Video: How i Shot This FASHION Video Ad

So today I'm gonna bring you guys on behind the scenes on how I shot this fashion video.
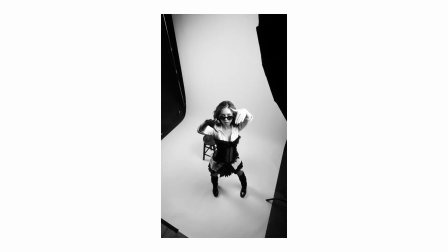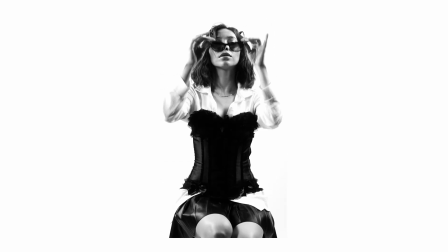What you guys just saw is a spec ad for Versace. It was for the glasses. It was a spec ad, so it wasn't paid. It was just a few creatives getting together, just having a good time.
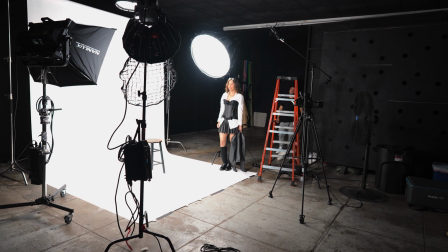You know, we're just helping each other. I brought multimedia. He was helping me with the behind the scenes.
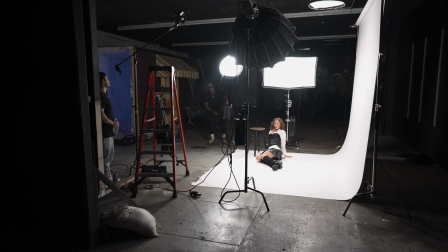Lavelle came in as a PA, and then the model, thankfully, you know, she was cool and she just wanted to collaborate to make multiple reels within this day. And this happened to be one of them. So I wanted to kind of break it down as far as what we did, the lighting and whatnot. And maybe this can help you guys in case you guys are trying to grab a fashion type of video like this one. So let's talk about the gear that I use. So as always, I use the mighty Sony a7S III. As a matter of fact, where is it at? Here you go. So the Sony a7S III. As far as lenses, it's the Sigma 50mm 1.4 art lens. This was the next lens that I used, which is a super wide angle lens. It's the 11mm f1.8 lens. It's a Sony lens, but it's meant for crop sensor cameras. I use it on my full frame just because I love that vignetting that it kind of gives.
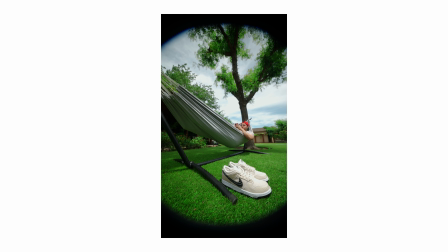Kind of gives you like a little fisheye look. I don't know how to explain it, but it has the edges kind of like a little bit warped.
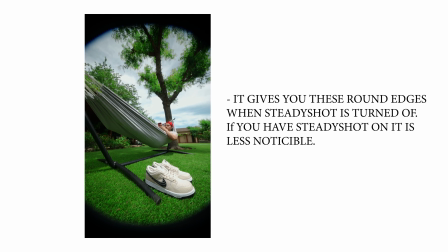So I kind of like it, but it's meant for crop sensor cameras. And yeah, this was for that intro shot that I used at the beginning of the video where it's like multiple of her. This was the shot that was kind of used from the top angle pointing down. So get yourself the 11mm. Trust me, this is a banger little lens. So now let's jump into lighting. These lights that I use are massive.
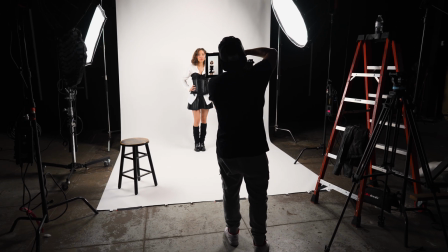So they're kind of expensive, but that's what I use because when I'm working with backdrops, especially white,
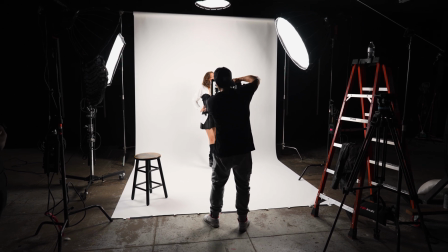I like to blast it with some strong lights because I don't like my backdrops to look like backdrops.
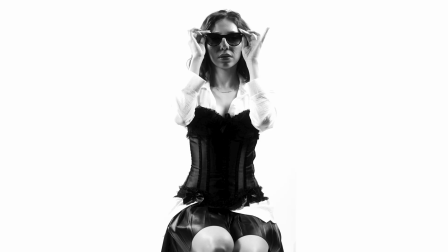I want it to look like you're in a white cyc wall. So the more power you give it, the more it kind of overexposes. But at the same time, my goal is to keep the subject, which is a model, exposed properly, so that way it just looks really aesthetic and clean. So the lights that we use, let's dive in. First one is a Nanlux 650C.
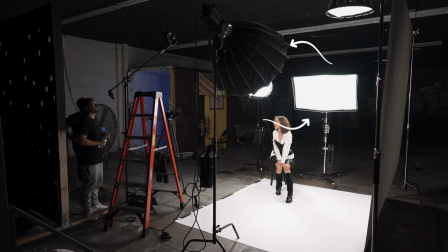The second one that we used was a Nanlite 720B. The third light was a Nanlite 150B, so not too bright. That's the one that was overhead. We put it on the ceiling since it was the lightest light to put up there without it like being risky. And the fourth light was the Aperture 600C. So a lot of big lights, heavy power. But again, that's what I like to do when I'm working with backdrops. I don't like the backdrops to look like it's a backdrop, all right? So I said that enough. Now let's dive into this video. So the first shot, which is the beginning of the video, which is that top-down shot with the 11mm.
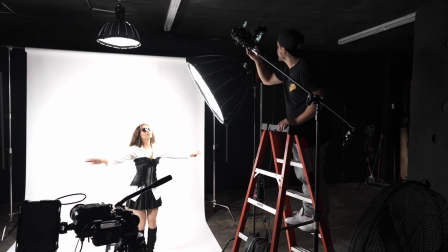What I did to be able to grab that type of look, and it's quite easy. This is something I recommend for a lot of you guys in your camera bag.
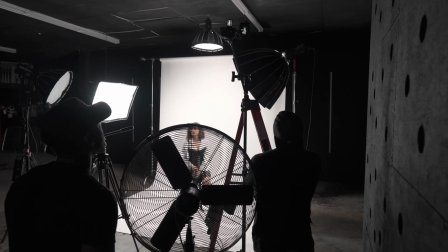If I find any of the links, I'll have it in the description below. But the first thing, and I bought this in Film Tools, it's two separate things. So it's the ball head here, and then we have this baby insert to a 3/8. So you're able to put this on a C-stand on the Menace arm,
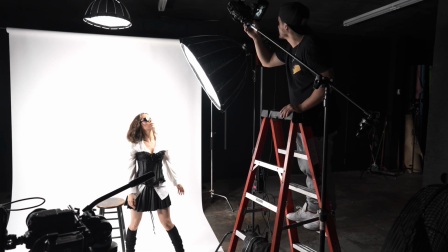and that's what I did. The C-stand obviously goes super high, and you put this on the Menace arm so you can kind of angle it however you want.
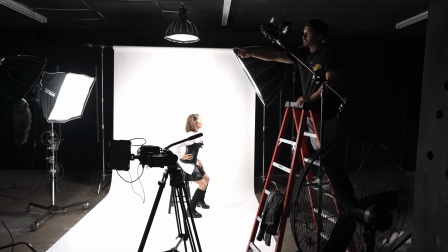So I highly recommend for you guys to have this. If you guys don't, purchase yourself this one because you can always get some creative angles that you normally can't get with a tripod. This alone, this adapter alone was $26, and then this ball head I believe was like $50. It holds heavy cameras. It's not bad. If I can find you guys all these little items, I'm gonna put in the description, all right? So the reason I went with that top-down shot and so wide where you guys saw the lights,
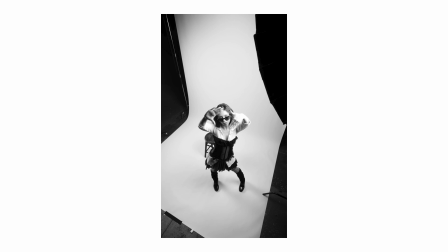it's because in a lot of fashion videos, sometimes you end up seeing all the lights and use a backdrop,
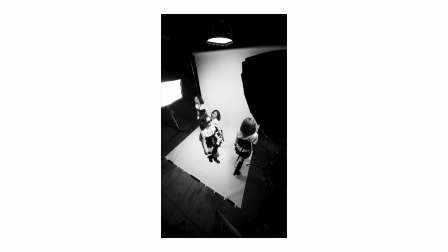and it just provides an aesthetic look that I've always been a big fan of. So that was a time for me to kind of finally do it. And what better way than to do it on an actual spec ad? So I just wanted to go with that. And also the reason why I wanted on the Menace arm and keep it like that was because I knew in post,
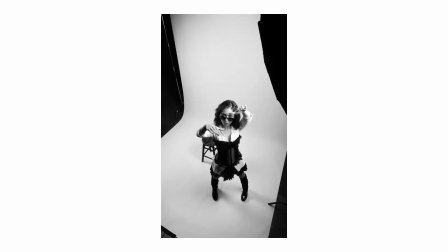I was gonna go ahead and like do multiple of her and just kind of get creative with it. The only downfall with this one is I didn't have the song ready to go. Usually I have the songs in the back end so I know what I'm shooting for so I don't overshoot.